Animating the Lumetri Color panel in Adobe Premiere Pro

Hello and welcome to Video Revealed. I'm Colin Smith and this is your place for professional video production techniques. The subject of this reveal is animating the Lumetri color panel. If you haven't seen my six-part Lumetri color panel breakdown, then I'll have a link at the end for you to go and watch that. You should watch that first to know how to use it before you know how to animate. And what we're going to do here is we're going to set keyframes and animate this. And if you come from other kind of grading programs, you might refer to a lot of this as power windows.
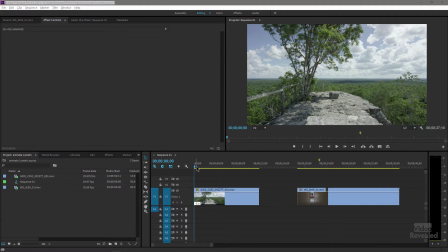[0:41]
So let's go have a look. All right. In this clip, we have exposure that doesn't change, but I want to introduce this not with a simple dissolve, but with an exposure change. So at the top of my workspace, I'm going to click on color,
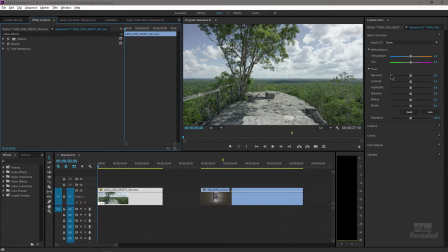[0:57]
and it's going to call up the Lumetri color panel on the right-hand side, and this is where I can change the exposure. As soon as you touch any of these on the left-hand side in the effects controls, the Lumetri effect is added.
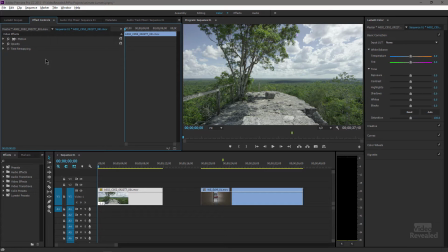[1:12]
So if I get rid of that, just delete it, and touch the exposure, you'll see it gets added.
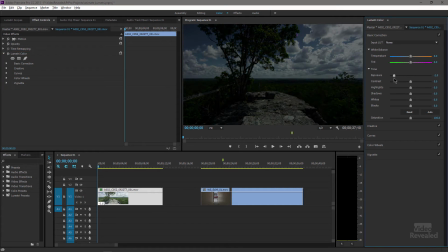[1:18]
So I'm going to start with the exposure down here, very dark.
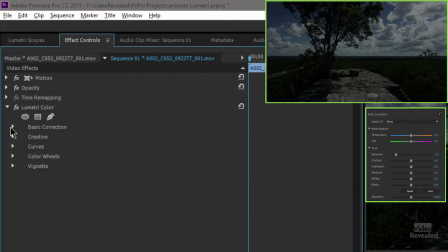[1:23]
And I'm going to open up Basic and look for exposure. And you can see I have a little keyframe stopwatch right there. I'm going to click on that, move ahead, and then just double clicking on this resets it back to zero.
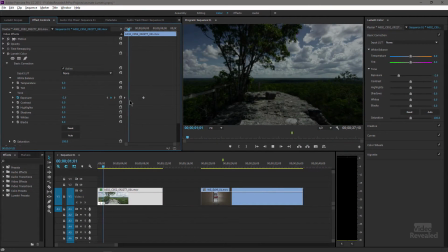[1:41]
So now I've got an animated exposure from here to here.
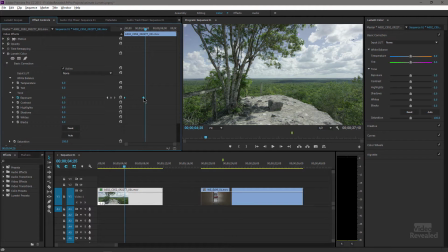[1:47]
Pretty cool. I can also change this from linear keyframes to something like continuous Bezier keyframes.
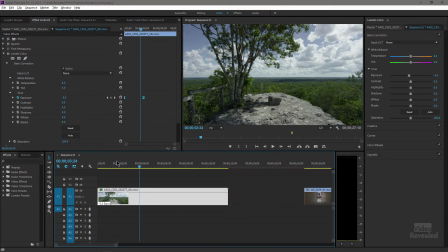[1:55]
And if we look down in the timeline,
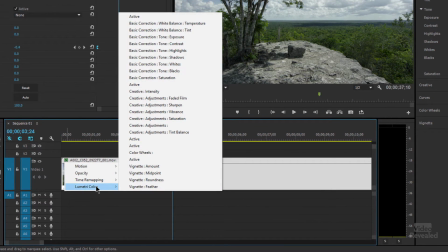[1:59]
if I right click and go to Lumetri color panel, because I've added that, it's now available here. And if we look for basic correction exposure, there they are.
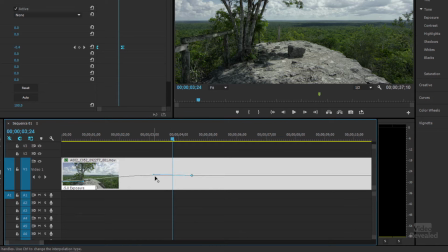[2:11]
And if I click on this, I can actually modify the handles of this exposure.
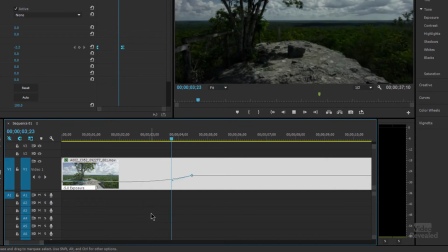[2:17]
So how fast does that exposure come into that? Look at that. Damn, that looks good.
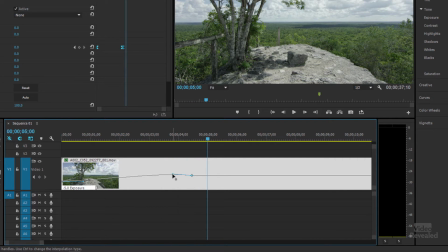[2:22]
Maybe it jumps a little bit at the end there.
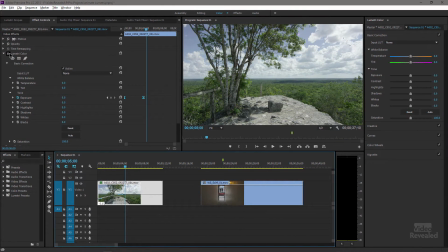[2:24]
But, you know, I'm using this instead of, let me just temporarily turn that off and just stick a typical dissolve in there.
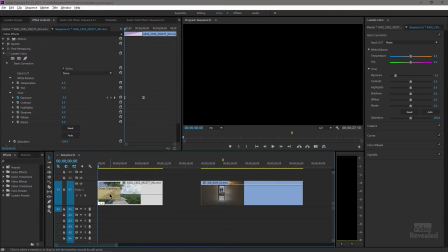[2:33]
And even if I pull the dissolve all the way to the same position, you can see, I mean, it's a dissolve.
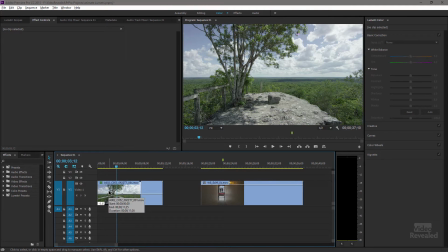[2:41]
It's pretty damn dull. So let me go back to turning on the Lumetri.
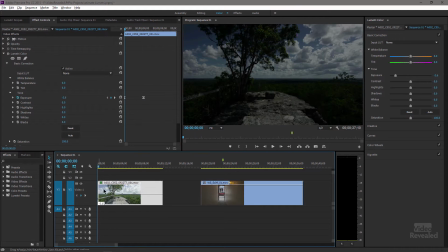[2:46]
And look at that. Even before it starts, the clouds themselves are still dramatic, even with that reduced exposure. If I haven't said it already, I freaking love the exposure control in the Lumetri color panel. Okay, this is a harder one. In this example,
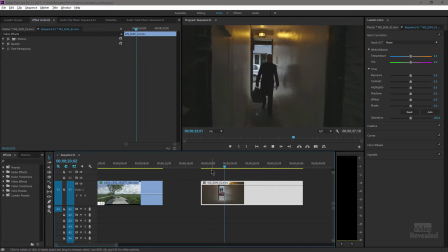[3:05]
he walks into a dark alley and then emerges into sunlight.
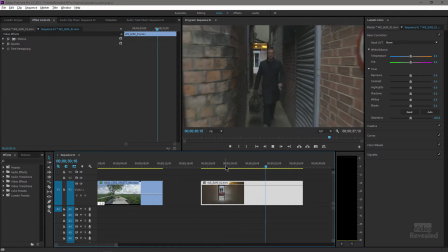[3:13]
And I want to do two things. First of all, I think it's too warm in here.
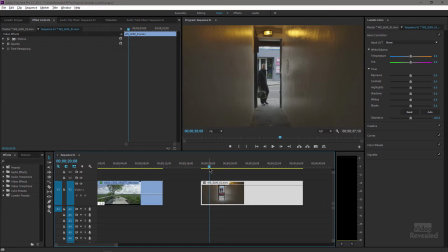[3:19]
This is an ominous scene, and I want to make this definitely a bit more cool. And I'll wait till he gets inside here so that he is a silhouette.
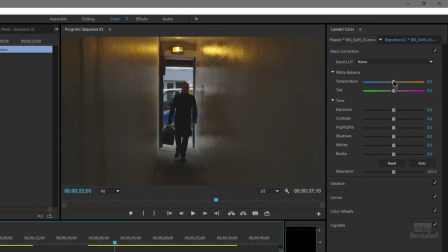[3:33]
And I'm going to change the overall temperature. You can see as I move the temperature slider towards the blue, now we're getting this a little bit more dark scene going on.
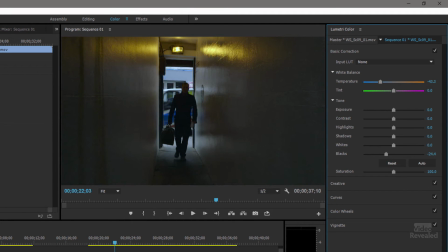[3:45]
And maybe even push the blacks a little bit more. So that's a before and that's after. That's too inviting. That's ominous. And I'm going to set keyframes here for temperature and for the black.
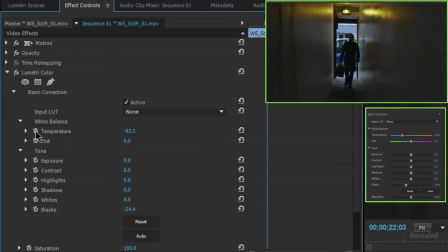[3:58]
So back over in my basic exposure, the white balance, temperature, you can see it's at -43.3, and the blacks.
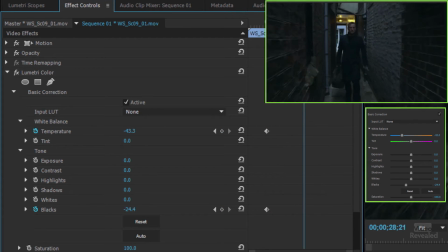[4:06]
And I'll move this ahead to where he starts to emerge, right to there.
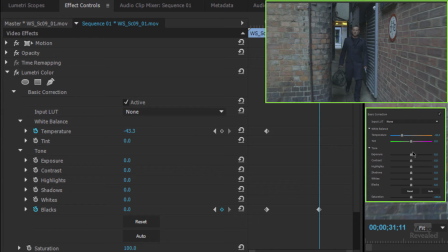[4:13]
And just like before, double click on these and reset them.
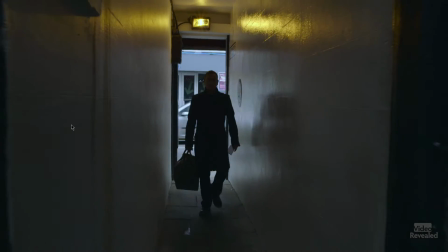[4:21]
So now I've got this more ominous scene.
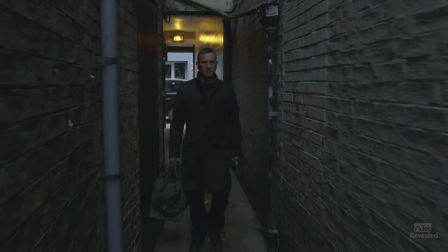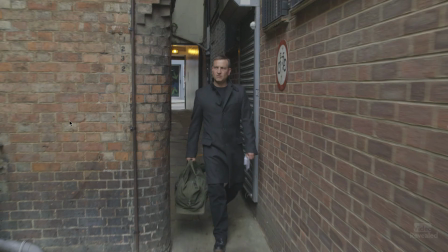[4:30]
And then he emerges. And it's seamless, absolutely seamless.
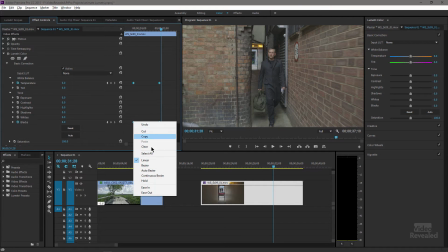[4:34]
And of course, I could also change these from linear to continuous Bezier or ease in, ease out keyframes.
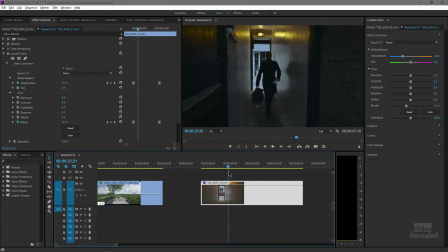[4:42]
But the one problem I'm having with this is that I seem to have darkened his face at the same time. So I'm making everything else dark, including his face. So I'm going to twirl up this Lumetri effect, go into my effects panel, and type in
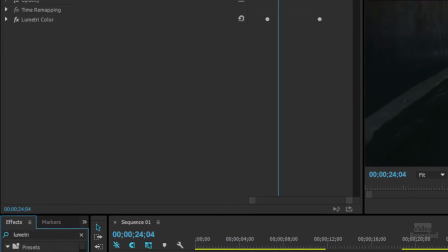[5:00]
Lumetri and drag the Lumetri color in a second time.
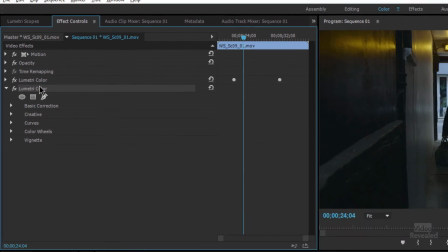[5:04]
When I click on this Lumetri effect, my controls are now controlled by that one.
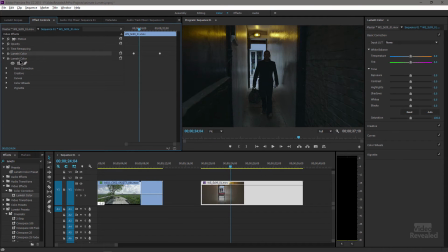[5:10]
When I click on this one, they're controlled by that one. So in this one, I'm just going to raise the exposure, but I'm also going to add a mask. Now, I've already tracked this, so I pasted this in so you wouldn't have to wait for it. And if you can see,
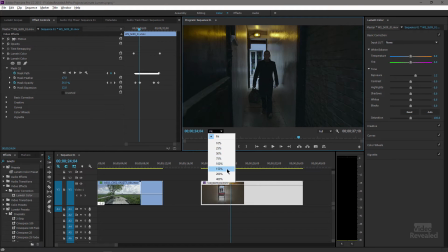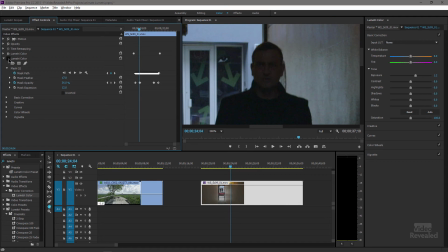[5:35]
if I turn this second mask on and off, I've tracked that
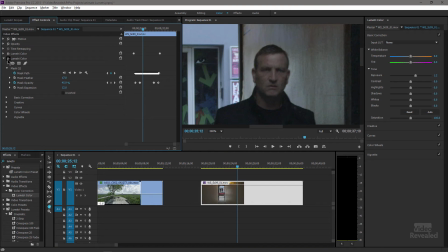[5:41]
just to give a little bit more of his face with a giant feather and a giant expansion on there. If I actually click on there, you can see there's the mask that I've already taken time to track.
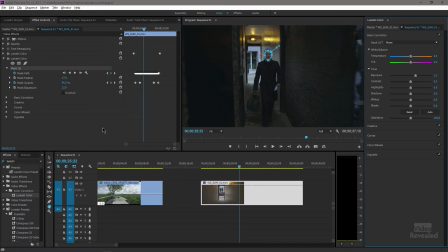[5:53]
So now the final scene looks like this. So let me turn the mask off, rewind back to zero.
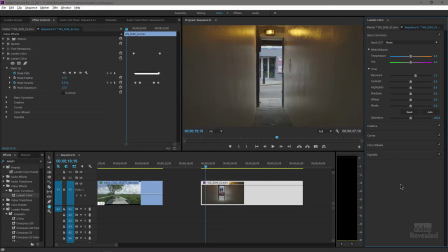[6:01]
Remember, this was our original frame.
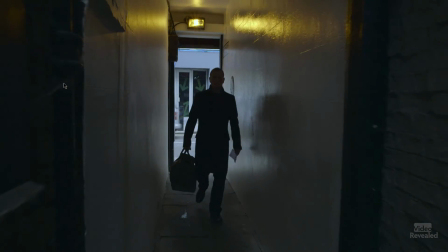[6:04]
Now when I play this back, it's dark, yet his face is starting to emerge sooner.
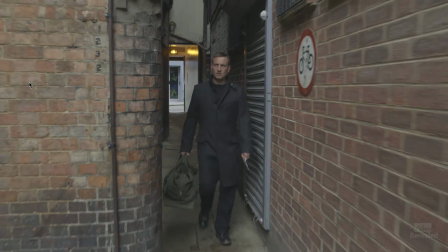[6:13]
And we go from cool inside that alley and out, just with a couple of keyframes. And I've added two Lumetri effects. You can add as many of these Lumetri effects as you want. So I could be sticking multiple Lumetri effects with multiple masks and giving you that power windows that you might be looking for in these higher end grading systems. And remember, go check out the freaking exposure control in the Lumetri color panel. The thing is crazy. So that's how you animate the Lumetri color panel. I mean, I pasted in the mask, but this is regular mask 101. You just draw it and track it, and I've got other tutorials showing how to do this. But that's how I was able to isolate his face, yet give the whole thing a dark kind of cool feel. All right, hopefully you found this informative. If you did, then please click on the subscribe button to Video Revealed. If you're not already an Adobe Creative Cloud user, there's a URL inside description for you to get your free 30-day trial. Till next time, I'm Colin Smith. It's my job to get you looking your best.